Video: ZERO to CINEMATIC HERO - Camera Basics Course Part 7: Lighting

Yo, what's going on guys? Welcome to this mini camera basics course where I want to take you from zero to cinematic hero. Regardless whether you're just starting out and know absolutely nothing or you're just trying to brush up your skills, these videos will guide you through everything you need to know to become a self-sufficient content creator, going from buying a camera to hitting export. In this video, we're talking about lighting. Good lighting can transform your videos, bad lighting can ruin them. When thinking about lighting, weirdly, you want to think about shadows. What shadows is this light causing? How can I shape those shadows? And how can I add or remove shadows? Why shadows? Well, they create depth, contrast, and interest, and these are all things that are going to improve an image.
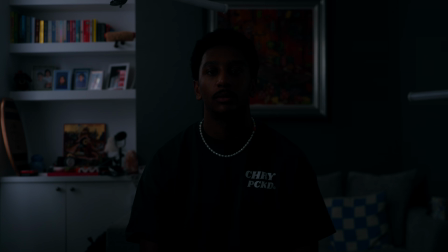34s
So we're getting into the main types of lighting you'll use. You first have a key light. This is the main light for your subject.
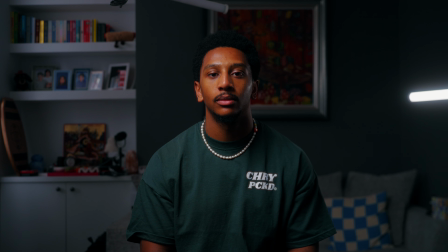39s
Then you have a fill, which kind of as it says, it fills in the darker side of your subject. And then you have a hair or a kicker light. This light usually goes to the back of the subject's head, just to create some separation between them and the background.
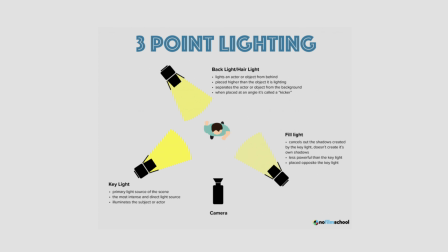52s
These three lights make up the standard 3-point lighting setup, and this is a setup you can take into almost any situation.
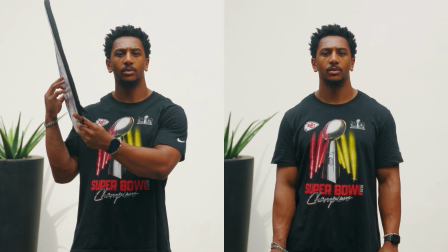57s
Other things that are used in the lighting world would be neg, which is a black surface that absorbs light to create shadows,
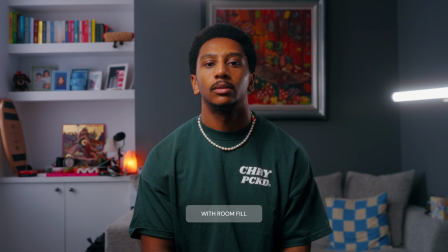63s
a room fill, which is a light used to just fill the room with light so it's not super dark outside of your subject,
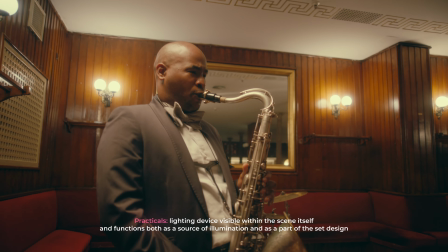69s
and then you have practicals. These are lights that are in the frame that aren't lighting the subject but are serving as light motivation or just visual interest. All of these tools come together to create a good looking image and depth, which is one of the most important things when you're filming.
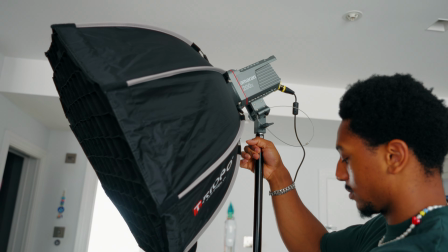82s
Step one, when it comes to key lighting, you want to ensure that it's above the subject and looking down.
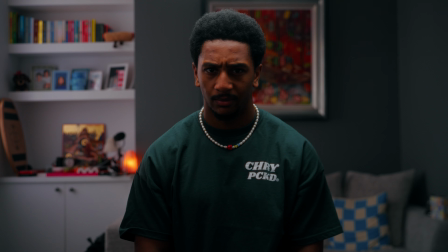87s
Not directly above, otherwise they will get raccoon eyes, but at an angle. Why always on top? Well, that's just where light generally is. You know, the sun being the main source of light is always above. So we're used to seeing light from that way, so it's the most natural. And it's because it makes the most pleasing shadows.
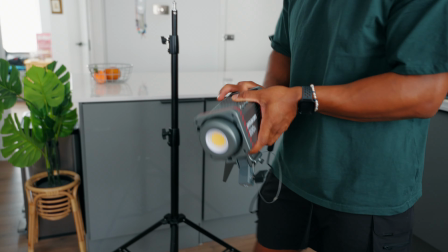102s
If it's not above, then I guess you're at a campfire trying to tell a scary story. Step two is to add a form of diffusion, whether this is a softbox, a scrim, a shower curtain, just some sort of translucent material that softens the light coming through.
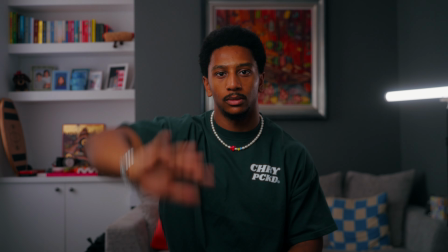115s
A soft source is where the light spreads onto your face more evenly. When it's harsh, you have a lot of harsh shadows. Step three is to avoid lighting the face evenly. You want to have a bit of shadow, unless it's like a beauty, super high key look you're going for. Shadows create interest, so you want to position the light at a 45-degree angle of the subject. That way you have contrast and in turn, visual interest. Thank you very much for watching this video. If you have any questions at all, please drop them in the comments down below. But with that being said, if you got a lesson, laugh, or light bulb moment from this video, I'd really appreciate if you drop a like down below. And if you're feeling extra nice, you could hit the subscribe button. But with that being said, I will catch you in the next one. See ya.